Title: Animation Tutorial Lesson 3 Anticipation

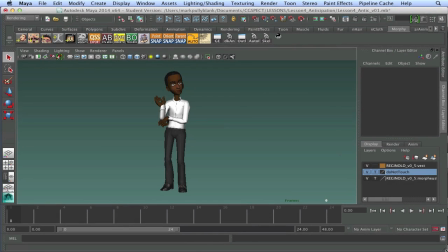[0:02]
Hey everyone, it's Mark here at CG Spectrum. Today's lesson we're going to focus on anticipation, or antic as it's known in the biz. Anticipation is an important fundamental used to build energy before an action. Antics can also be used to flesh out characters' thought process,
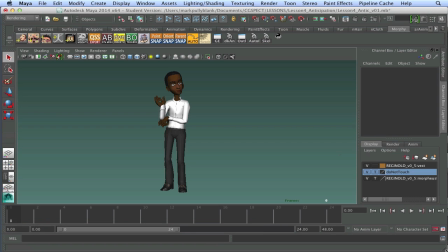[0:18]
and characters that appear to be thinking are clearly more compelling than those that appear not to be thinking. A couple of examples where we wouldn't use anticipation is when animating a hiccup, say, or maybe an impact where your character gets hit by something. But other than that, we use them a lot. They're extremely important.
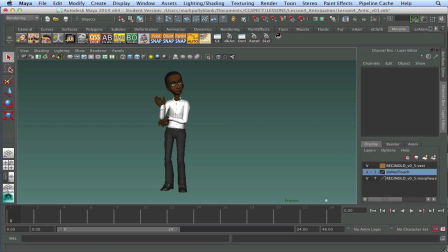[0:35]
For this assignment, we're going to block out our poses with our curves set to stepped mode. This will keep our process relatively simple and help ensure that our poses are as strong as they can be. Now remember, in animation, posing is the process, motion is the result, and get used to hearing me repeat that little nugget.
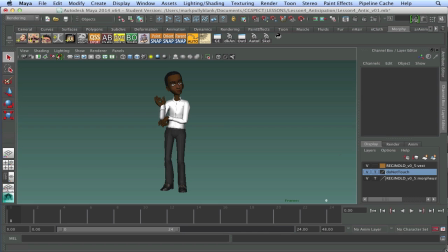[0:54]
We're going to start with a fully articulated character to illustrate examples of anticipation, and then move on to a simple ball for the actual assignment. All right, let's do it. All right, so the first thing I like to do when I open up Maya with my character is I want to just go through a few settings to make sure that I'm up and running and ready to go.
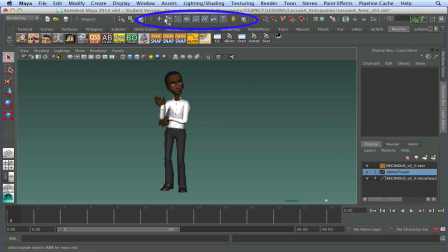[1:14]
The first thing I like to do is up here in the selection panel is I like to turn everything off except for this button here, which is NURBS curves.
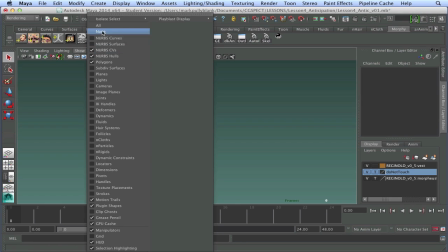[1:21]
What this is it's a selection panel. So now, if I want to animate this character and I want to select the curves, all I can select are these NURBS curves.
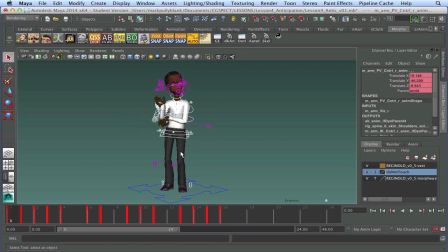[1:29]
I can't select any geometry. If the geometry was turned on, you could see if I went to select one of the controllers, I might accidentally select the geometry, and I don't want to do that. So I just want to select the NURBS curve, so I turn everything off so it's just NURBS curves there.
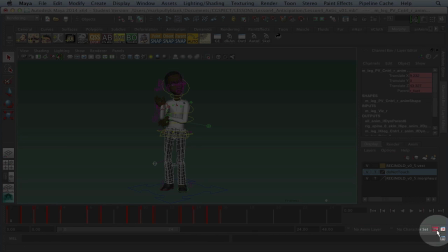[1:43]
Then what I like to do is I like to make sure that down here that my auto key is on.
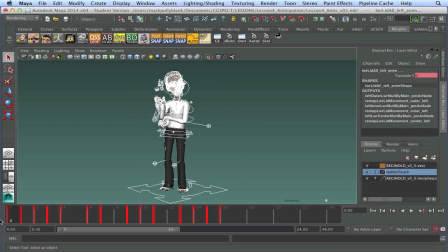[1:48]
I like to grab all of my NURBS curves and go to my first frame and just hit S and set my first key, so my first key is set. And now, working in auto key, every time I move any part of the body, it's going to automatically set a key.
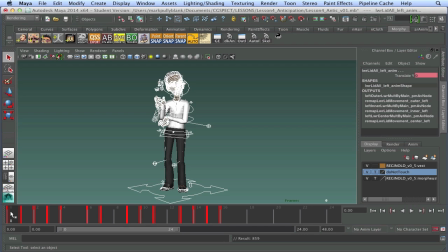[2:04]
For some people, that's a bit of a clunky workflow to get used to, but once you get used to it, you'll find that it'll speed you up and it'll help you with your animation workflow.
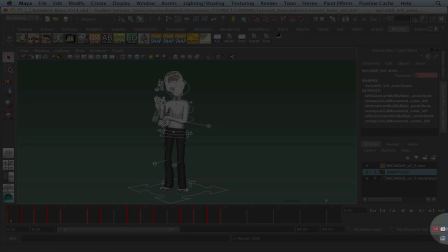[2:13]
All right, so next let's go over here in this right beside the auto key button. We're going to click on this little button, and that's our preferences panel.
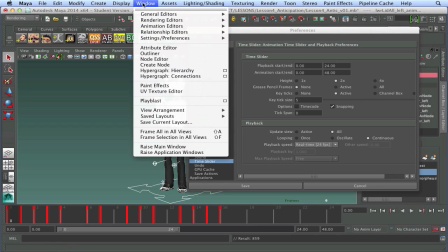[2:21]
All right, we can also access our preferences panel up here at Window, Settings, Preferences, and we can click it here, but it's just as easy to click it down here.
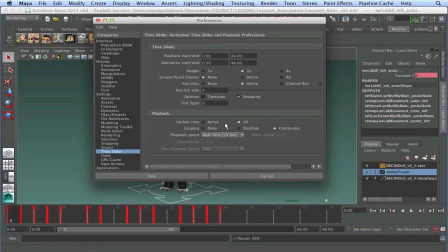[2:29]
It opens up, and I want to make sure that my update view is set to all, in case I have two separate views. And now I want to go into my animation panel here, and I want to set my default out tangents to stepped.
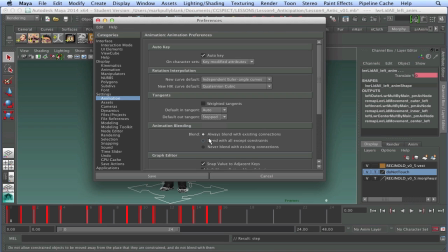[2:44]
Because as I said, we're going to block out our animation, so we want to block out our animation in step mode, which is similar to how we would do it if we were traditionally drawing the animation. We would just draw our key poses. So we want to just set our key poses first, and then I'll go ahead and hit save.
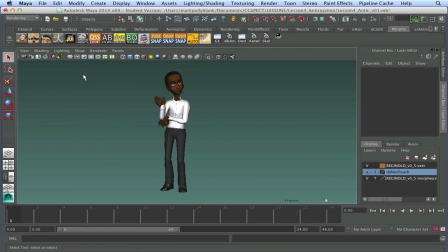[2:59]
All right, so for this example, I'm going to turn off the NURBS curves, and I'm just going to walk through this and just show you basically what anticipation is all about. So here I have my character, comfortably relaxed, sort of staring off into space, and that's my first pose.
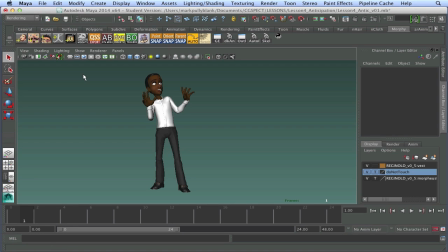[3:16]
My next pose is going to be my character reacting to something. So here is my character reacting to something. Now, if I just go back and forth between these two, it just snaps to them.
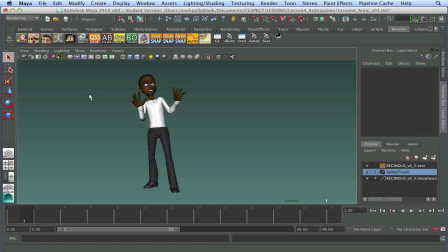[3:29]
Now, if I was to even give some space to that and let the computer in between that, it still would just feel like this big slow in between, and there wouldn't be anything to build up that energy to make our character go from this pose to this pose. So what I do instead is I add an anticipation.
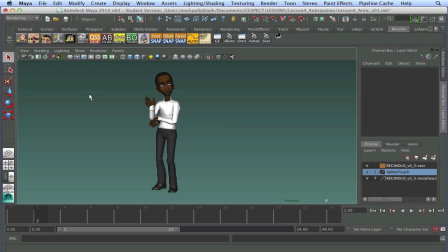[3:47]
So for something like this, I would go in and I'd block out a third pose in between those two poses, and it would look something like that, which is an anticipation pose. Now you can see how these three work in concert. And this is sort of a simple take, and how this anticipation pose is helping build that energy.
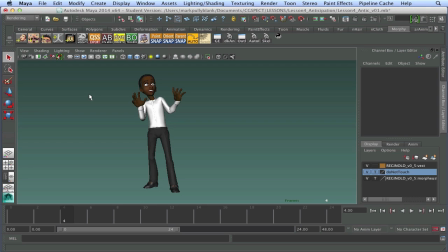[4:08]
And then boom, the energy is released and we go into our pose.